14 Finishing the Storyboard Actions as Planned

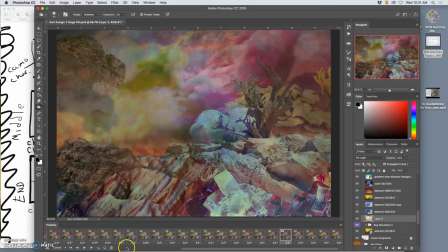746s
So what I'm going to do is I am going to extend these frames even more. And so it will seem even less obvious how the creature is appearing. And I'm going to do that with these blues rolling in and out.
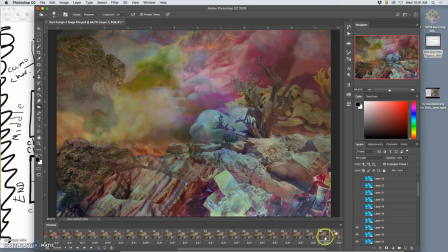766s
And so I'm going to duplicate that frame, play with it, and play with the atmosphere more frame to frame. So there's just little changes happening. In the sky and everywhere else.
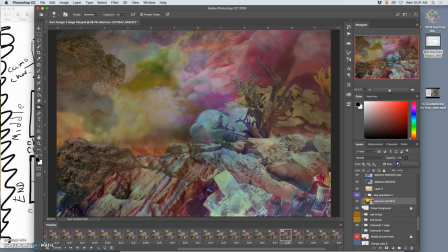And this is just fussing over the details of each frame after the fact.
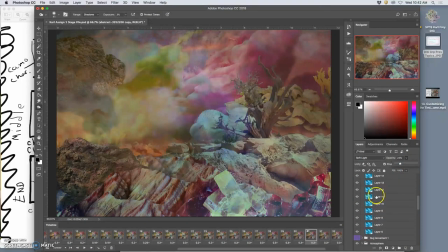809s
But it will make it look like the wind's kind of sweeping across it.
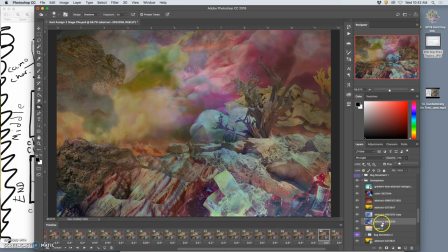The other thing I can do to set to reset is play everything backwards, which won't really work for mine.
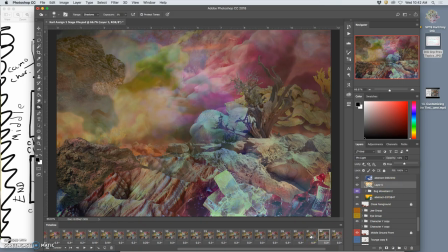840s
I saw a nice GIF animation of firefighters being the most evil creatures on the planet. And what it was firefighters putting kids back into burning buildings over and over.
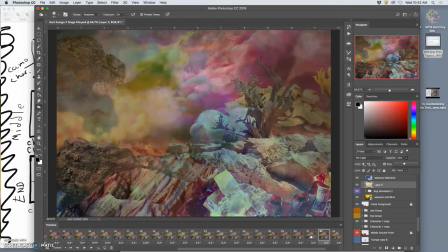854s
So it's easy to reverse frames of an animation, right? And sometimes that works really great. Play it forward, then play it backwards, play it forward again. So I'll show you how you can do that. Depending on what you need.
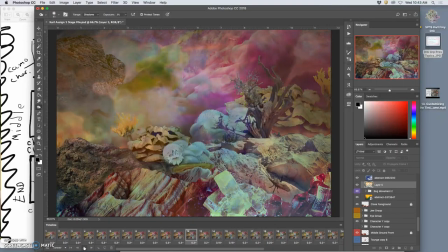873s
So you see, by building in those few extra frames, it sets to reset a little less obviously. Because there's more changing than just the creature appearing. I think I want to extend them even a little further. So